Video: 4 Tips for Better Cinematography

What's up, filmmakers? Today I'm going to share with you 4 tips to level up and improve your cinematography. And the best part is they don't require any money. A constant thing that we feel as videographers and filmmakers or YouTubers is that need to improve and get better, and we're always trying to perfect our craft. Now, a lot of times that also comes with this feeling that, hey, if I just had a better camera and nicer lenses and more lights, all my stuff would look so much better. It would just be so much easier if I could afford all that fancy gear. Now, there is some truth to that. Having better equipment, of course, can improve the quality of your images, but it's not totally necessary. You can make great looking stuff with the equipment that you already have. So here are 4 simple ways that you can make your videos look better. Tip number 1, use foreground.
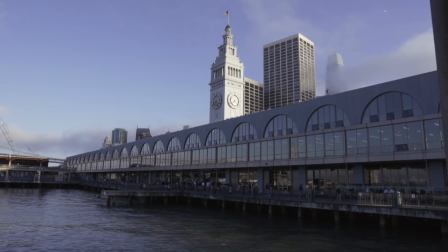(0:51) Behind your eyes, the way you're talking, it's a cheap disguise.
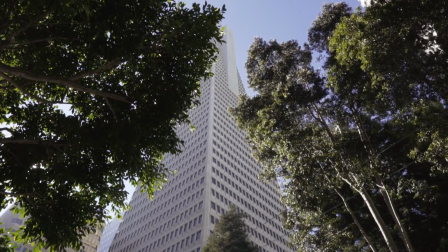(1:00) We were made
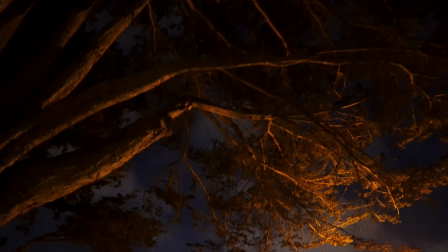(1:04) to chase the light, but you got saved on a moonless night.
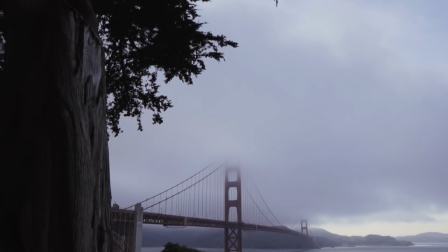(1:13) Get free tonight, set it all on fire.
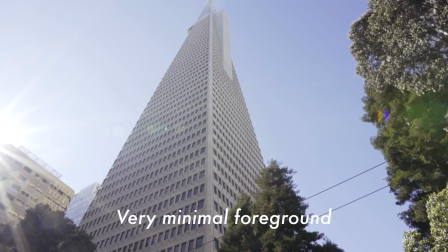(1:20)
So many people neglect this and their images end up looking really flat because we view videos in 2D. So to really immerse your viewers in that scene, you have to add layers.
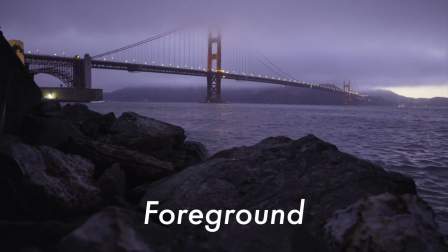(1:34)
So you want to have that foreground and then the subject and then your final layer of the background. And that starts to make things feel much more 3D and brings the viewer actually into your scene instead of things just looking flat and boring. Tip number 2 is to use leading lines.
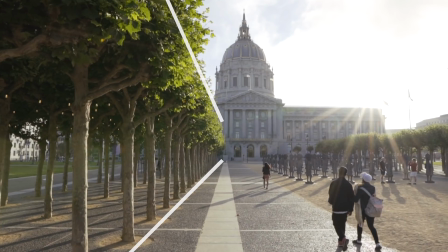(1:51) Said I'm gonna leave right before the red sun rises.
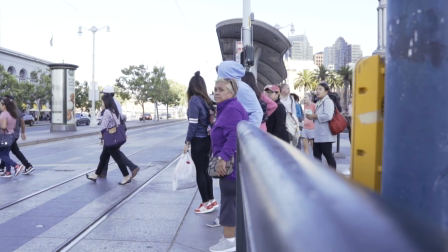(1:58) Get free tonight, set it all on fire.
What these do is they allow you to direct the viewer's focus to your subject. And they're most commonly and most obviously seen in architecture.
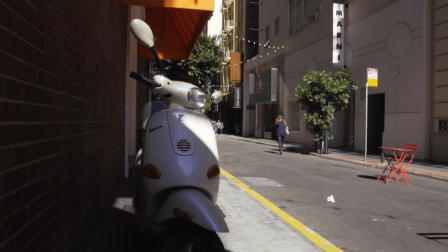(2:16)
So whether that's the side of a building or a street or a fence or an alleyway, things like that can really direct your focus towards whatever it is that you want the audience to see. Now, there are other places that you see leading lines, not just in architecture and structures like that. You're going to see them all over the place. Tip number 3 is to use symmetry.
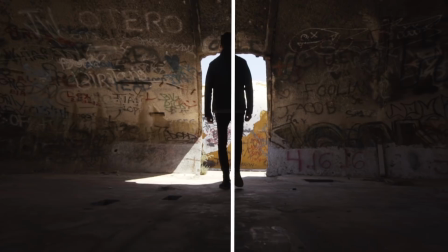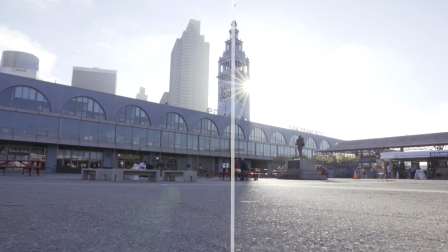So many videographers and cinematographers get stuck using the rule of thirds and the rule of thirds only. And that can be such a big mistake because there are so many beautiful ways to frame your shots. You don't always have to be using the rule of thirds.
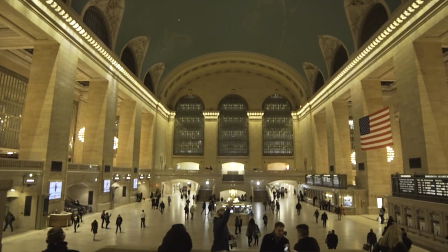(3:04)
You just put, whatever your subject is in the center, and then you have kind of this nice mirroring on the left and on the right, and it creates a really nice symmetrical shot. And that can be so pleasing to our eyes because as humans, we love to see things in order, and symmetry just shows us those patterns and can be so aesthetically pleasing. So don't be afraid to use symmetry instead of always relying on the rule of thirds. Tip number 4 is to fill the frame. Now, I recently made a video about this for drone footage, so if you're interested in aerial cinematography, definitely check that out in the link above.
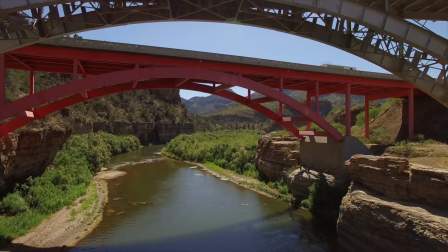(3:40)
It goes into a couple more details there.
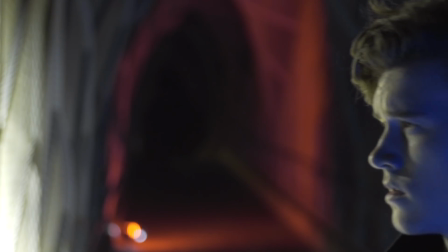(3:42)
Now, what I mean by filling the frame is get as close as you can to your subject and really have them take up all of that real estate. And of course, it should be driven by the story.
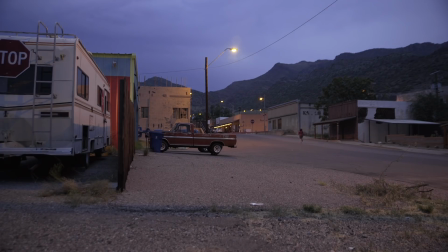(3:52)
So if your story demands that your character is way off on the horizon and just a tiny dot out there, of course, you're not going to be filling the frame with that subject. So remember, it does depend on your story, of course, but for the most part, the beauty is in the details.